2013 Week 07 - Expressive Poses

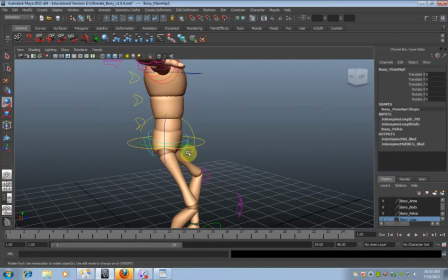12:23 God, last time I typed in what does twerking mean on YouTube. Ooh, okay.
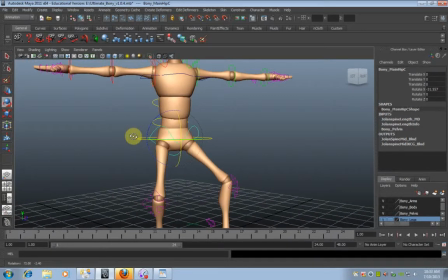12:31 Anyway, so you can twerk using the twerk controller. That's what we'll call it, the twerk controller.
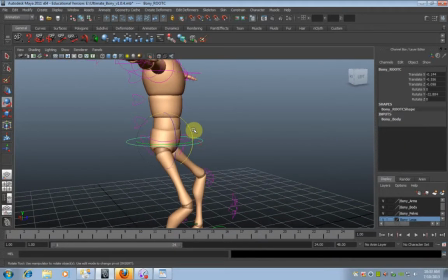12:37 Or you can just control the whole body and do it that way. But the problem or the advantage, depending on the way you look at it, is that it does take the rest of the body with it. So here, if I was to just push that back, that gives me a feeling of
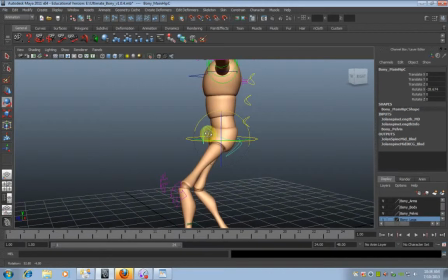12:57 trying to distance myself from whatever it is that I'm afraid of. But just to be complete, I'm going to twist my whole body back and see how I go with that one.
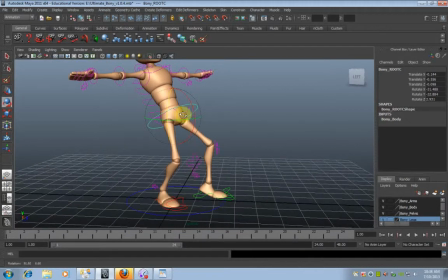13:13 So there's several things that I'm doing here. I'm getting my body weight over that foot, but I'm also now twisting that part of my body backwards.
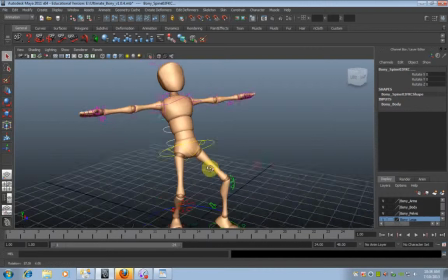13:24 The next thing I want to ask myself is, how am I oriented in general? I've got this feeling of this pose back here. I've got if I was to have my arms straight out in front of me, I'm facing generally, I'm actually facing this way.
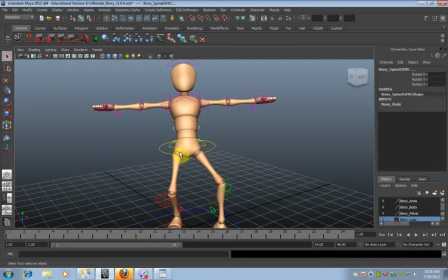13:40 Even though my pelvis is facing that way, my body is facing forwards. Okay, so that's an interesting thing that you can look at now. So, but the question I ask myself is, I'm facing forwards to this thing which is frightening me, and yet my pelvis is facing that way.
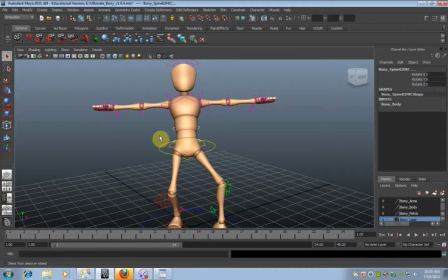13:57 I can feel that if I had my belt buckle and if I had stuck a pin through my shot in the belly button with an arrow, the arrow would be facing that way. And yet, if I had an arrow through my chest, that one's facing forwards. So there's a definite twist in my spine from the
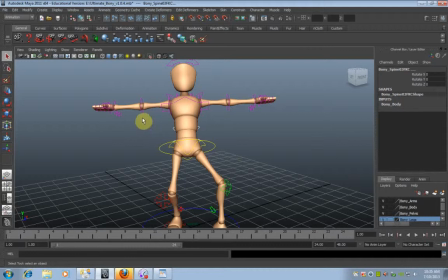14:15 pelvis, which is facing stage right, to my chest, which is facing the front of the screen. So how do we achieve a twist through the whole body? These things at the back here are called FK spine controls.
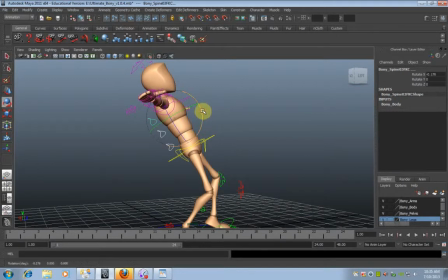14:33 Now, the first thing that I can say for sure is that my body is twisted forwards. But it's twisted forwards and it's still facing that side of the room.
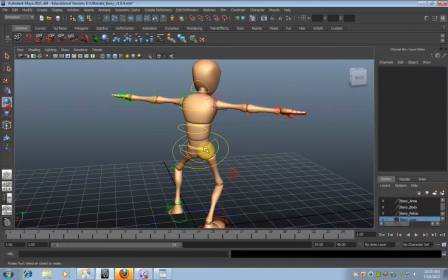14:47 And I said before that it was facing forwards. Now, you can select each one of these individually and then rotate them one at a time, but it never has as good a result as if you select all three at the same time. So if I was to then rotate all three at the same time,
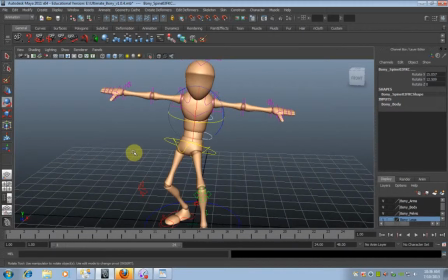15:07 notice that my pelvis still faces out that way, but my chest faces forwards. And so I'm selecting all three of them, and every single one of them I'm rotating, and it has a cumulative effect of,
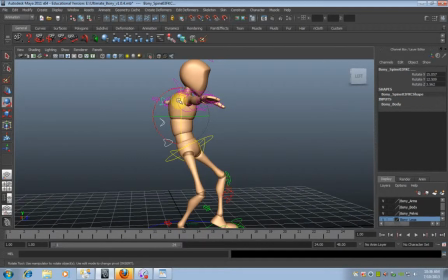15:26 for starters, it results in a nice smooth line through the body, and you never end up with very severely twisted bodies sections. So I could do that, and you end up with a very unusual, unpleasant change in shape.
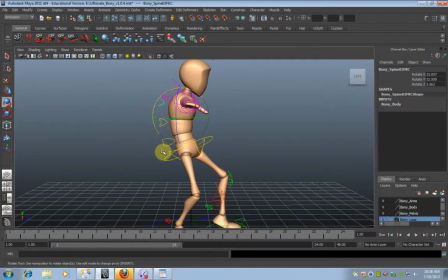15:42 By selecting all three at the same time, just as a rule and as a habit to stick by until you feel comfortable to change that rule,
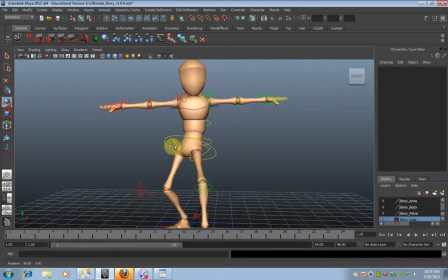15:50 it will result in a nice body shape that's easy and predictable. So we've worked our way through.
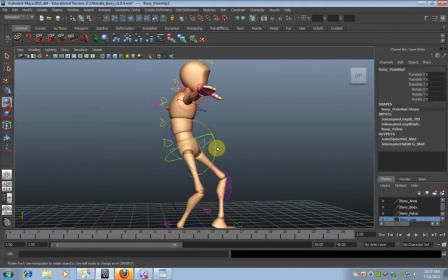15:56 We've got our Elvis Presley thing here, which I can maybe push a little bit further, but most of the changing is through the hips, the actual whole body. And then I've twisted my spine up, and I'm always doing a check.